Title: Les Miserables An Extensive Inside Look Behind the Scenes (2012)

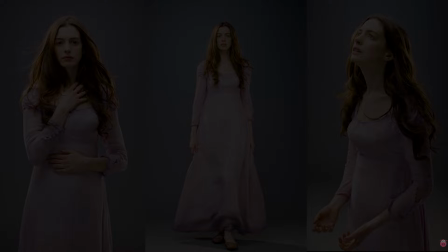(4:16)
We start at the beginning, I think, like a girl that really takes care of herself, and then we end up portraying her as prostitute in a really harsh red color that is the same color that we see at the beginning, that is the color of the convicts in the movie. There was a real aversion to doing anything glamorous.
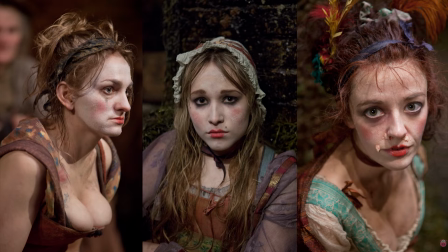(4:33)
Things could be beautiful, but they had to be real. We are filming today lovely ladies.
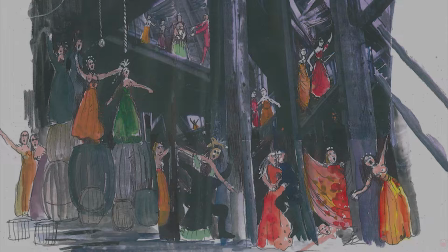(4:38)
We have, like, a lot of lovely prostitutes with a lot of color.
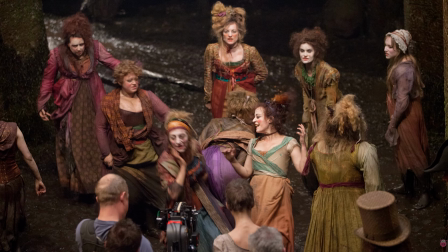(4:43)
Looking at the research we just discovered at that period it was a lot of women that had almost like nearly transparent dresses in a lot of colour. It's a story here that looks like a mirror somehow and it is Cosette and Eponine.
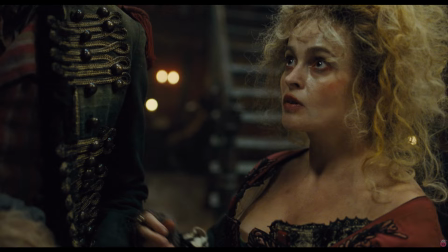(5:01)
And Cosette when she's a child she's a really kind of like raggedy girl and she's working as a you know as a servant in Eponine's parents house. Eponine is like this kind of like dolly kind of figure and 10 years later is completely the opposite
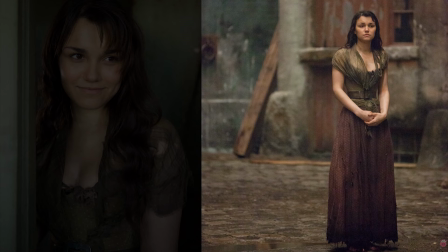gaborosh character is based in a reality i was very shocked to discover that in fact in the streets of paris at this time there were
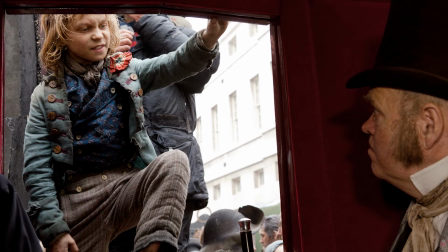(5:31)
thousands of little boys and little girls just living by themselves in the streets you know he's very little at the same time he's very wise that's what we
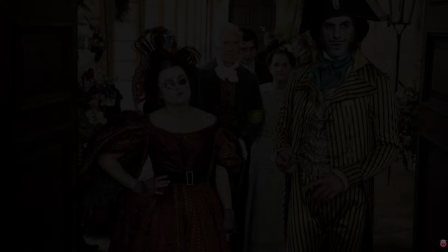(5:40)
wanted to create with him the
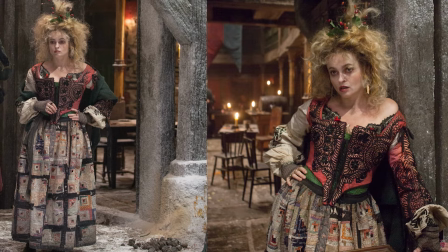(5:44)
ten ideas are like the color of the movie really Sacha Baron Cohen is a great actor and comedian and Helena Bonancarter as well.
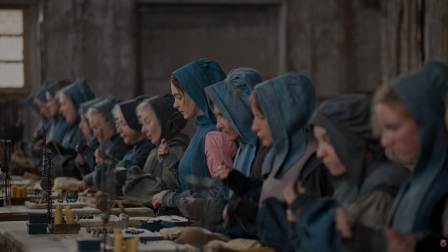(5:53)
They were trying to bring their personalities somehow into the movie.
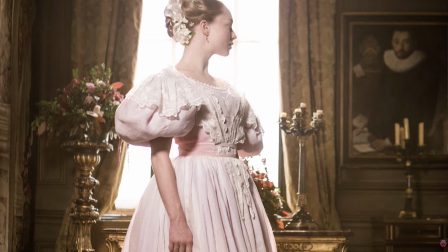(5:58)
I think because this is a musical and this is an unreal situation in life, we had to put some kind of fantasy into it.
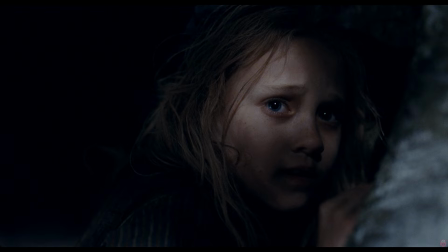(6:07)
That's really my job, I think, you know, to create a character with all those ingredients. When I read the novel of Les Miserables, I felt the one thing missing from the musical was the acknowledgement of how central
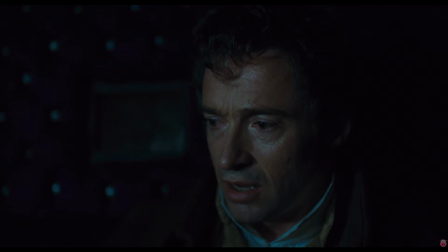(6:22)
falling in love with Little Cosette was to Jean Valjean and what it's like to become a father in an unexpected way.
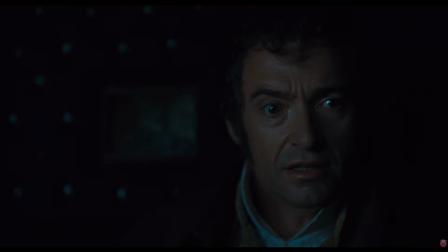(6:29) Suddenly you're here. Suddenly it starts.
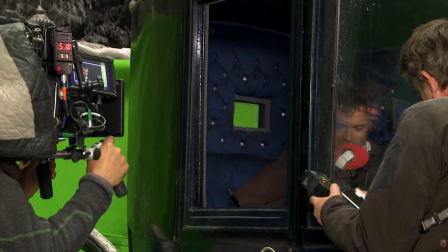(6:35)
There is a chapter in the book that I think only a camera can catch. Cosette is taken away from the Thénardiers and there is a broken child who's never known
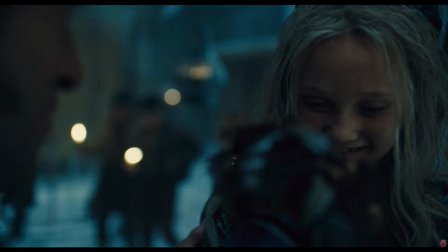(6:48)
love and there is Jean Valjean who's never known love and he realized that he start to feel something for this little girl it's a
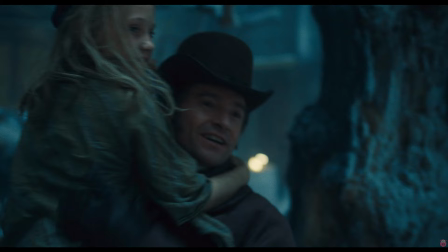(7:02)
feeling he never had before somehow full of grace and suddenly what Tom was
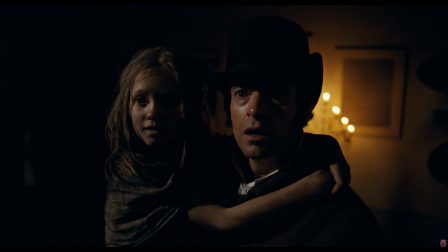(7:08)
suggesting made serious sense on stage it's very difficult to catch the intimacy of this moment. So this was a unique opportunity for us to add one or two wonderful cinematic moments.
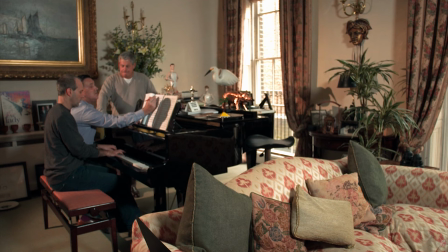(7:25)
We knew it had to be very simple.
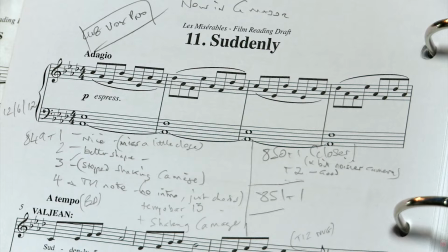(7:27)
One day Herbie came up with this wonderfully simple title, suddenly, and from there the song was born.
I'm so afraid of failing you.
The first day that Hugh Jackman did the song, It was a beautiful day, a beautiful day.
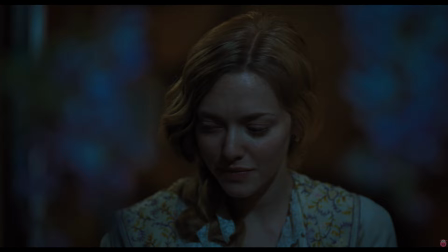(7:45) There are shadows everywhere and memories I cannot share.
I was in a room with probably the most famous people in the theatre world.
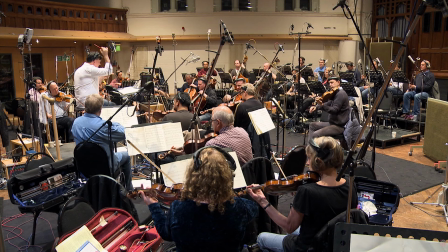(7:55)
Claude Michel and Alain and Cameron Mackintosh have created a song and this is the first time I'm singing back to them. I felt unbelievably blessed in that moment.
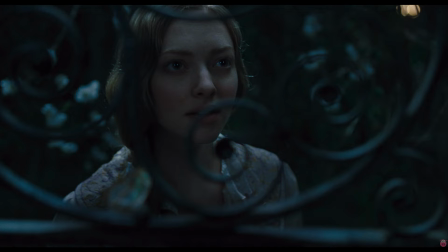(8:07)
And everyone went, my God, it seems like it's been composed at the same time than the other songs were composed for this musical.
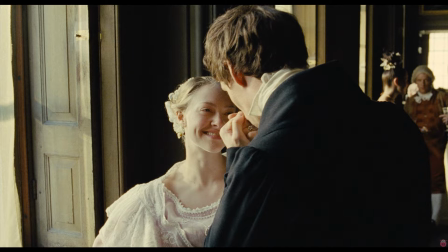(8:16) Suddenly I see what I could not see
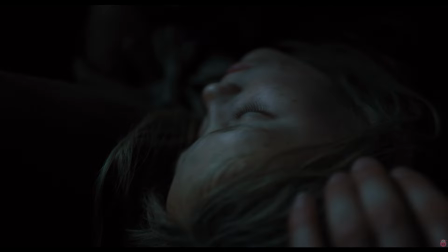(8:24) Someday suddenly has begun
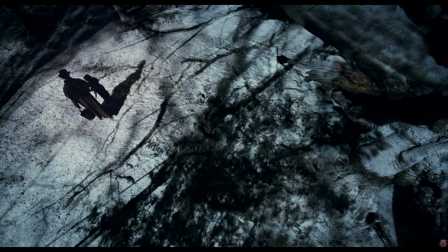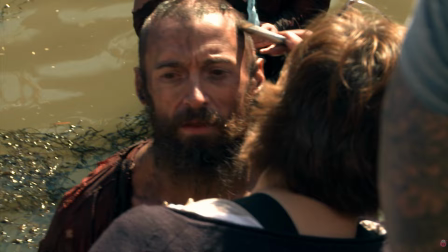Lisa West Scott's great achievement, I think, was the journey of Jean Valjean.
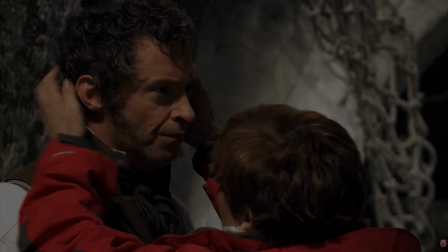(8:50)
And somehow she manages to pull off this extraordinary journey for Hugh, where you really feel that he's lived a very long and tiring life.
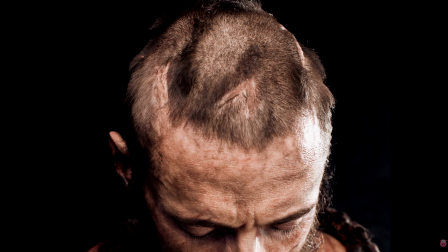(8:58)
The first time we see him, he's a convict and in a very bad state. His head's been scarred for many years, just being hacked off by jailers.
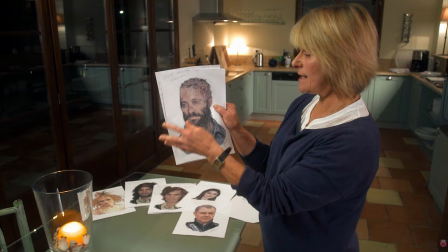(9:07)
He's got this very long straggly beard, which we extended. We just made him very, very decrepit and tired and filthy.
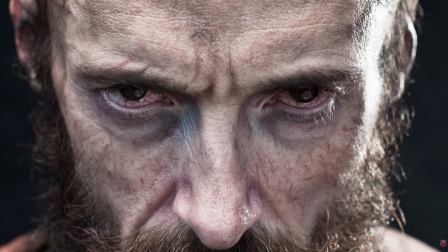(9:14)
Contact lenses made to make him look very sore in the eyes.
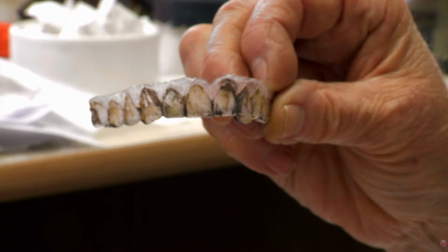(9:20)
And then we had some teeth made, some slips that went over his own teeth. Very, very thin.
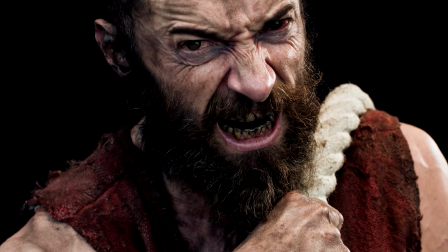(9:26)
They just clipped in. Tom was so, so worried about teeth, and quite rightly, because, you know, you've got to be close-up on an artist,
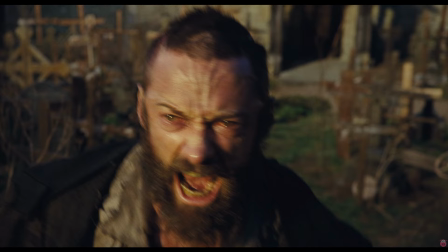(9:35)
and they're holding a note, and you're seeing right into their mouth.
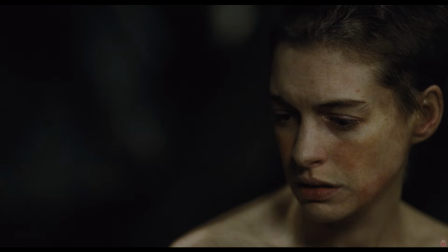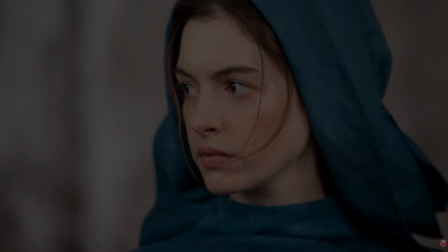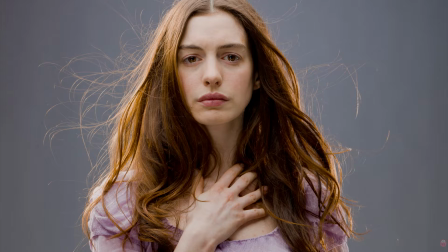(9:54) And life worth living.
How can you make a beautiful woman not look beautiful? It's kind of tricky, isn't it? Annie Hathaway had the idea that she wanted to get her hair cut for real in the lovely lady scene, which I was amazed at, and we even tried to talk her out of it.
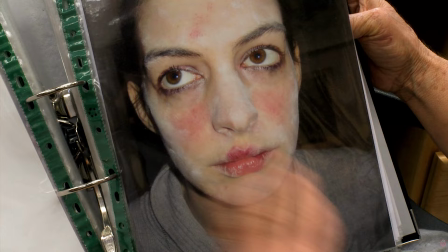(10:08)
So there's Anne with her hair now cut or chopped off. When she first becomes a prostitute, looking very sad and tragic, we had to somehow get rid of her teeth.
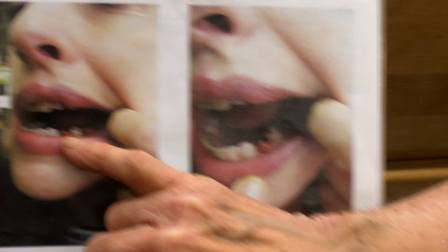(10:16)
A lot of people had to wear plastic moulds on top of their teeth that had been painted. I was one of the lucky ones.
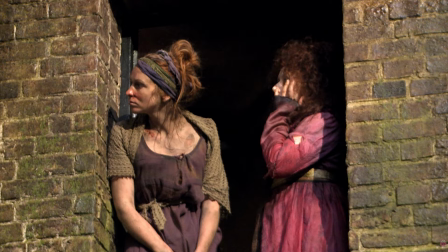(10:21)
I didn't have to wear it. I was just able to paint my own teeth. It did look great on camera. It looked like a bloody mess.
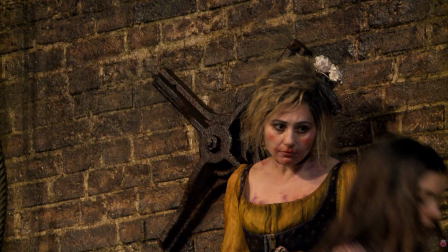(10:28)
My template really for the halls was a very, very crude makeup that's been on for a long time.
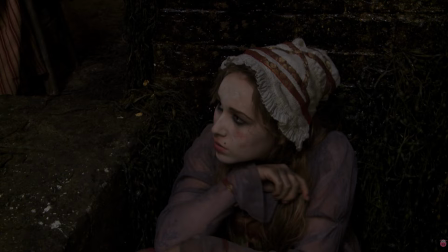(10:34)
You know, that kind of really kind of all running into each other, you know, that really smeared. I said to the girls, just go for that kind of look.
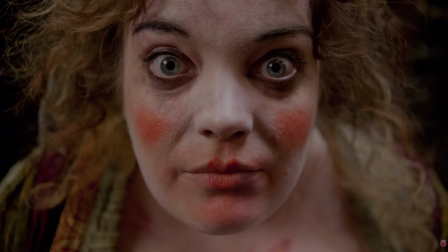so it's really really lumpy and bumpy and it's got to really tell the story it's got to be brutal everybody raise your glass the tenardia is a kind of a bit of a light spot a bit of comedy relief really so we can have a bit of fun with them they're basically con artists
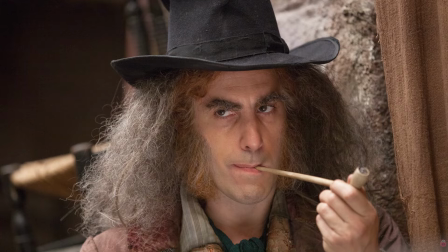(11:03)
and every time you see them in every situation through the years through the through the story they look different um in a
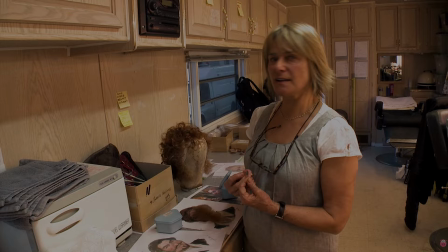(11:10)
different disguise Sasha really fancied having a gold tooth so we ended up,
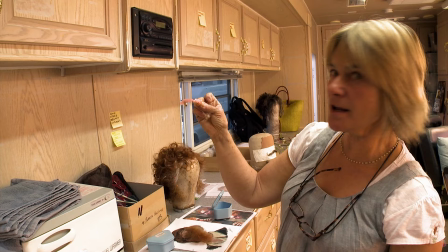(11:15)
the final configuration of his gold tooth was this little fella and really earned its living.
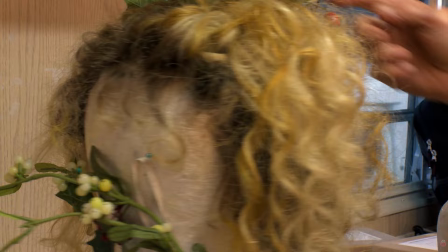(11:21)
This wig has got black roots and it's all been,
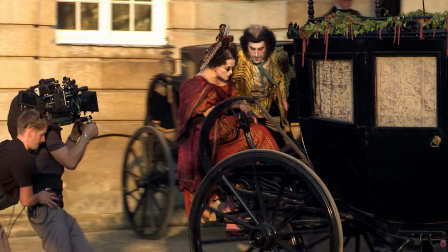(11:24)
had different colours of blonde in it and been dipped in tea and coffee and all sorts of stuff like that to give it some kind of brassiness and lots of character.
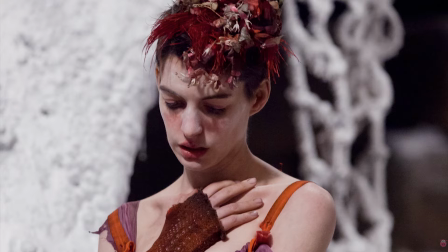(11:33)
The two of them together, they just looked divine.
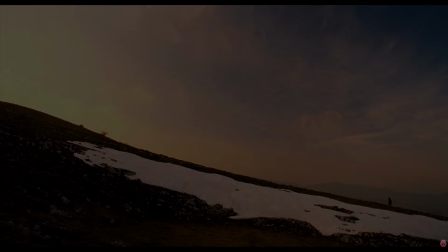(11:36)
The question you have to ask yourself, or I have to ask myself, which I do continually, and it's just very, very simple. It's, can you believe it?
I dreamed a dream in time gone by
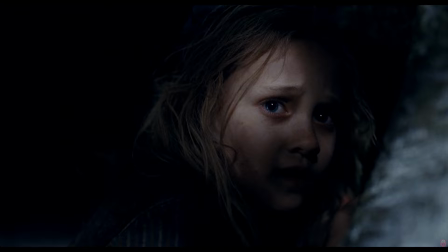(11:55) And life worth living
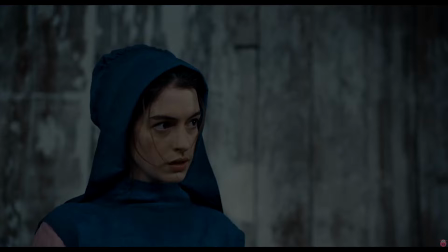(12:00) I dreamed that love would never die
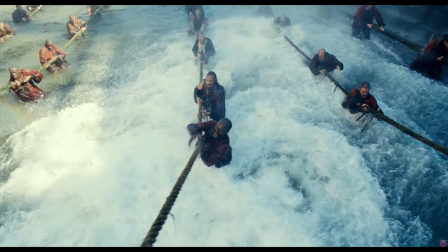(12:07) I dreamed that God would be forgiving
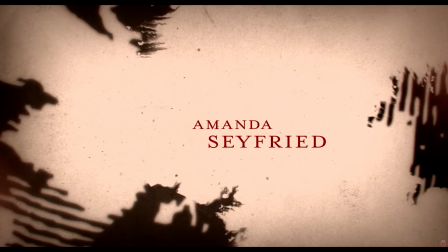(12:15) But the tigers come at night
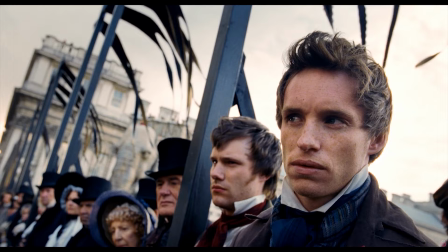(12:21) With their voices soft as thunder